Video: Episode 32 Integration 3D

J'affiche ce Merge et vous voyez que j'ai diminué l'opacité de l'avant-plan jusqu'à obtenir un résultat qui me convienne.
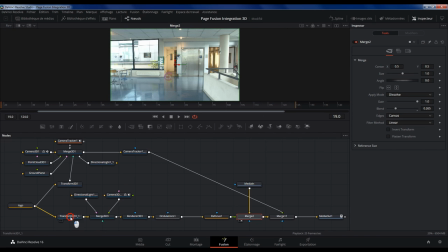764s
Au passage je vois que mon reflet est trop haut. Je reviens donc sur ce nœud Transform 3D et je le place correctement. Enfin dans un nouveau nœud Merge, j'ai envoyé ce moteur de rendu avec le logo en avant-plan
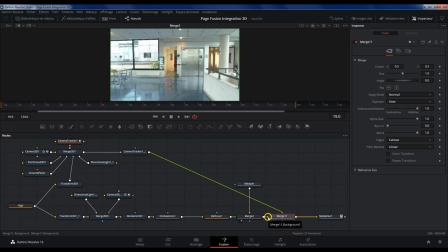782s
et l'image composée avec le reflet en arrière-plan. Là je suis resté en mode de fusion normal. Et j'ai bien mon logo et son reflet. Si je regarde mon media-in, comme le plan bouge rapidement, on voit qu'on a beaucoup de flou de mouvement.
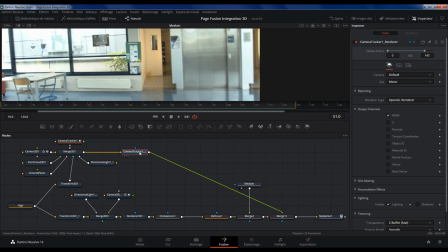801s
Alors que le logo et son reflet étant en vectoriel, ils seront parfaitement nets à chaque image.
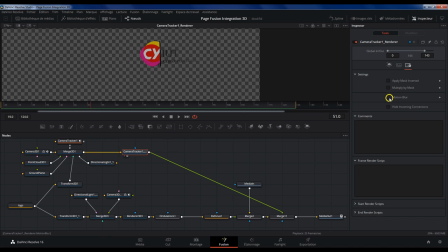808s
Alors dans ce dernier onglet de mon moteur de rendu, j'active le Motion Blur. On voit que ça raccordera mieux. Je fais évidemment la même chose pour le moteur de rendu du reflet. Je vais à nouveau lancer la lecture et mettre en pause le temps que le logiciel calcule.
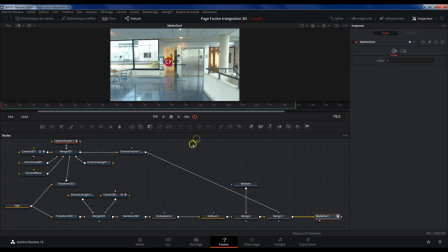827s
Voilà le résultat après un peu plus de 3 minutes de calcul.
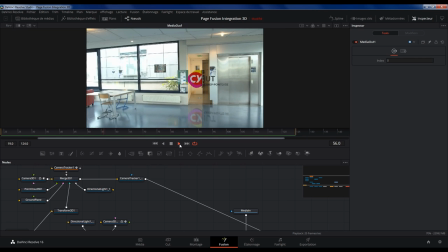832s
Alors c'est loin d'être parfait, ça mériterait d'être retravaillé, par exemple en ajoutant du grain au logo qui est trop propre,
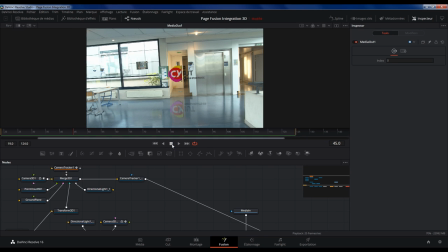840s
en travaillant un peu plus sur la déformation, et si on regarde bien ici,
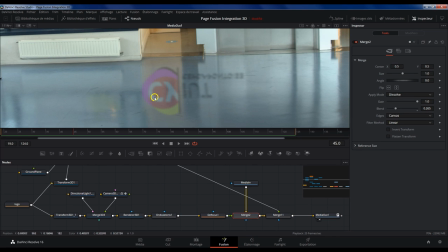845s
comme j'ai diminué l'opacité du reflet, derrière on aperçoit le reflet de la porte.
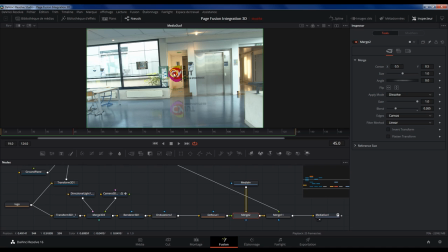852s
Or le logo étant devant la porte, son reflet devrait logiquement masquer celui de la porte. Mais comme le plan est très chaotique, ce genre d'erreur peut passer inaperçu. Et assez rapidement, j'ai obtenu un résultat plutôt satisfaisant et qui peut être suffisant pour ce genre de plan où l'attention du spectateur n'aura pas le temps de se porter sur les détails.
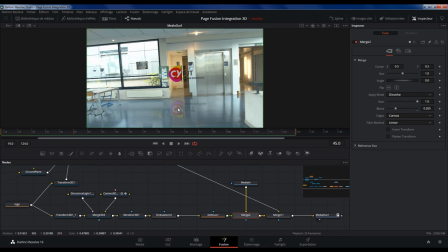871s
Après, pour un résultat vraiment réaliste, je serais passé par un logiciel de 3D, mais comme toujours, c'est une affaire de compromis entre la qualité recherchée et le coût en termes de temps de travail.